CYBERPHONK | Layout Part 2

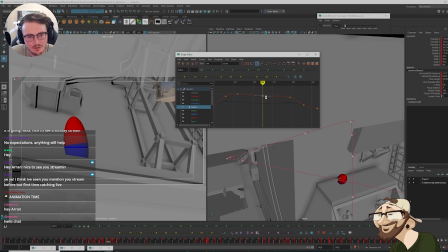2307s
So now, this is a tricky one. Something like this. Then we're holding back.
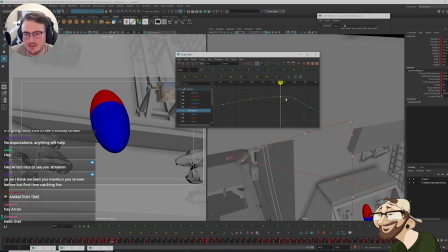2317s
In here.
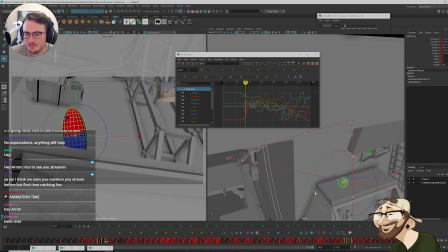2319s
The arc of this in here needs to sweep around to the left.
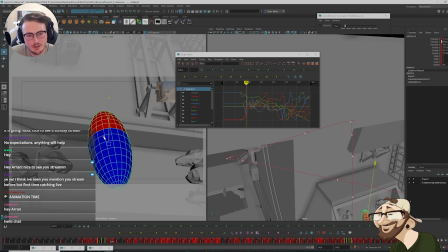2329s
Come down more.
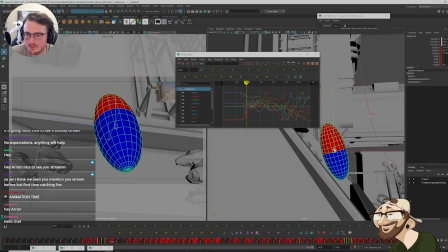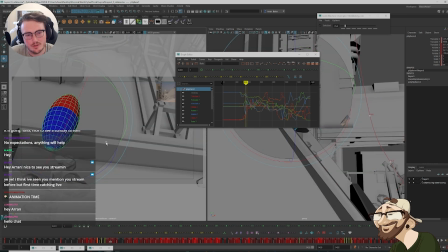2339s
So we're coming through, sweeping to the left and coming lower.
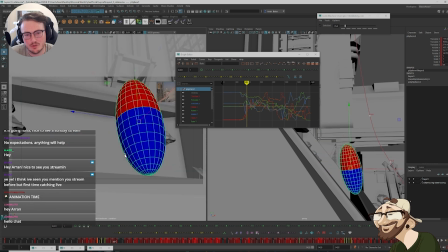2345s
Then we come through and jump.
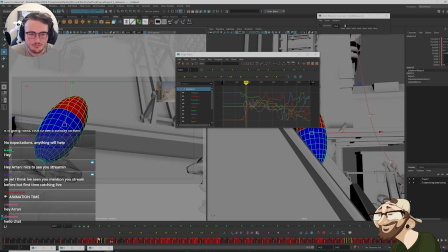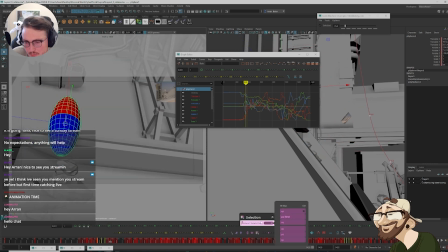2354s
I wonder if there's something weird rotation happening there. Let's just switch up my rotation orders quickly.
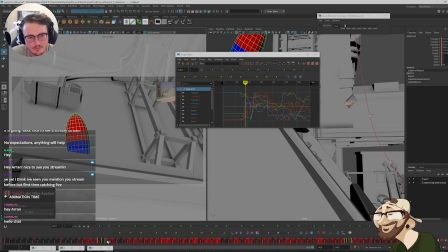2360s
See if that helps. Yeah, there we go.
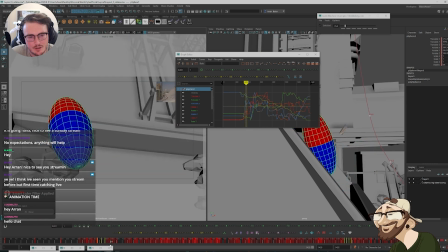2365s
So now we're coming through.
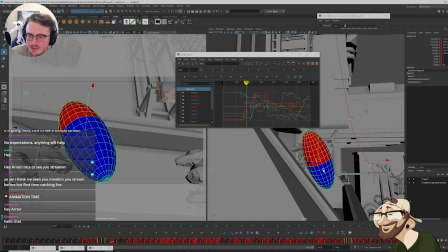2370s
There is part of me. I'm looking, so imagine there's like a glass panel here.
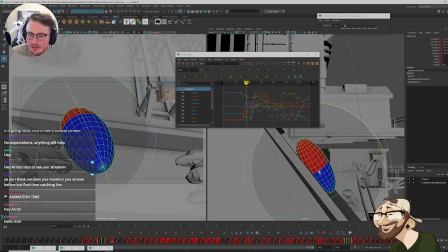2375s
That's the idea. The character's going to be sliding along this glass panel. So actually, even though we don't see the floor here, this is where the panel will be of the glass, the position of the character.
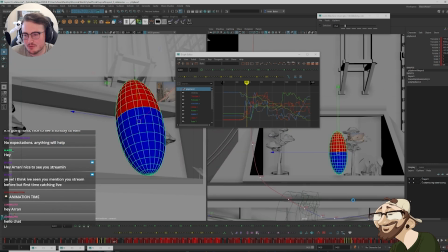2389s
So sweeps and then comes through. It's landed here.
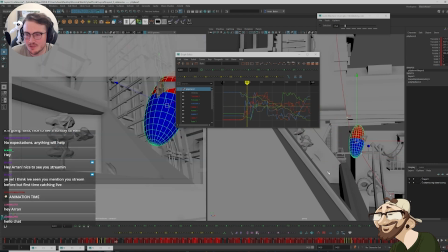2396s
Then jumps off.
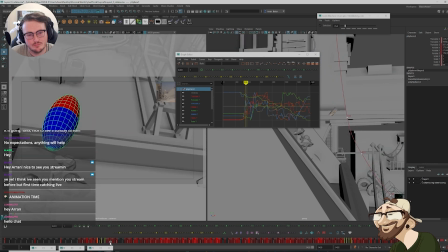It feels like we're tilting down too early in here.
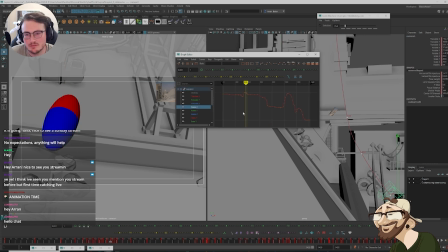2418s
Oops. Select the camera. In here. I need to hold back.
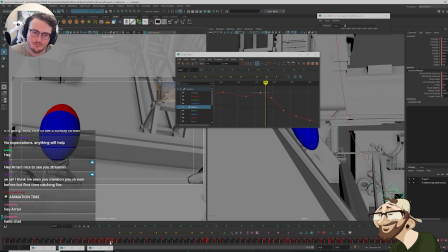2433s
Come down. It feels like we're also pulling to the left too early. In here, there's like a... We need to hold for a moment here.
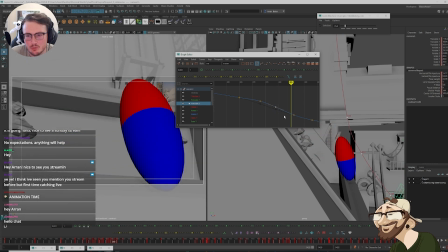2447s
Then we feel the swoop. There we go. Now it's coming through.
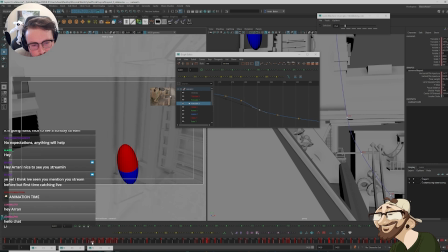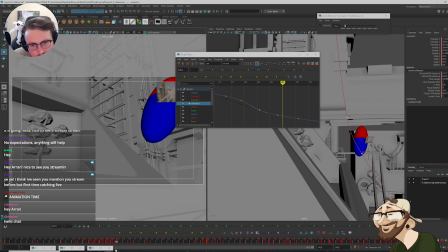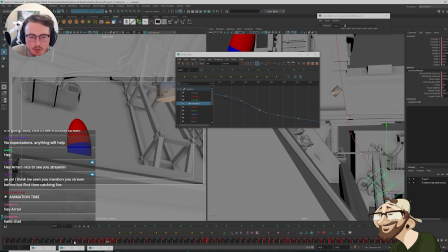2475s
I think that's working better for me now. I don't mind that we're in this bottom left third with the character by the time we reach here.
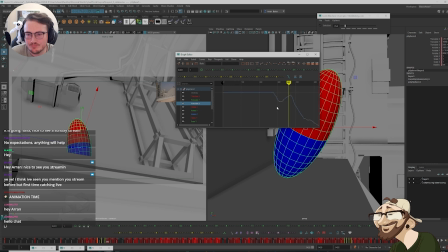2481s
I might make it so he's slightly further across in here. So if I just blend ease this, he's a little bit more in that left third as he lands here.
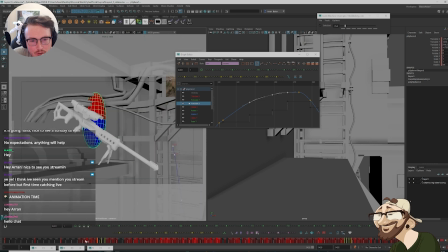2494s
Because we're occupying space, right? We're using... We're in the left third here. Come down, bottom mid. Then coming round to top right.
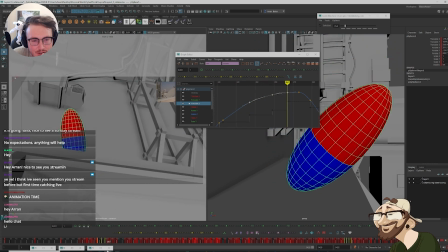2504s
Up to across top left, down to bottom left, then we continue and sweep over.
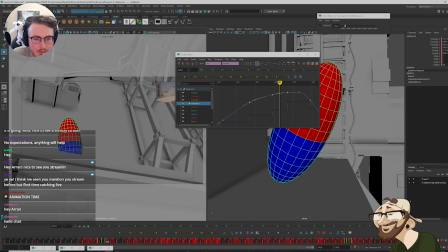2510s
So we're really occupying the camera space. We're playing with depth.
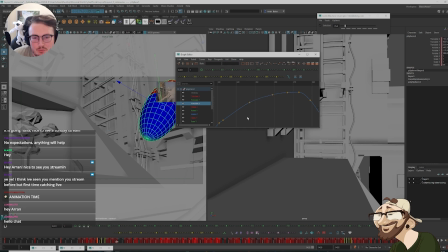2519s
So I think this is working a bit better for me now, this section. This is one of the more complicated areas that I wanted to make sure we tied down. So I'm glad that we got that working a bit better now. Then we're swinging through. So we're coming over.
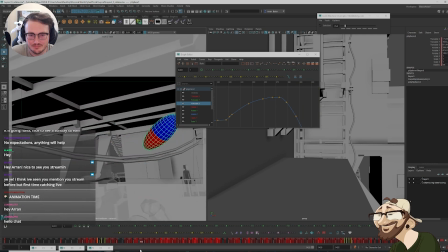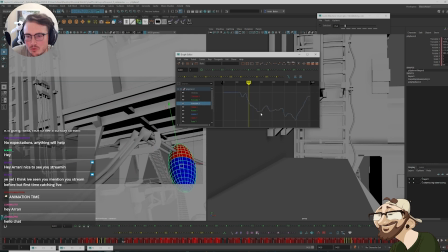2544s
And I think we need to be traversing more in Z faster here.
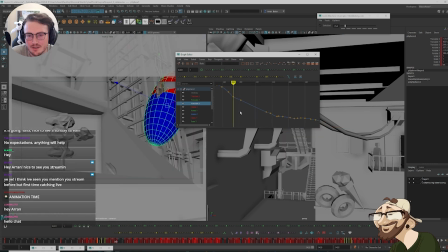2550s
This section here. So we've pushed off, we're accelerating. The camera needs to...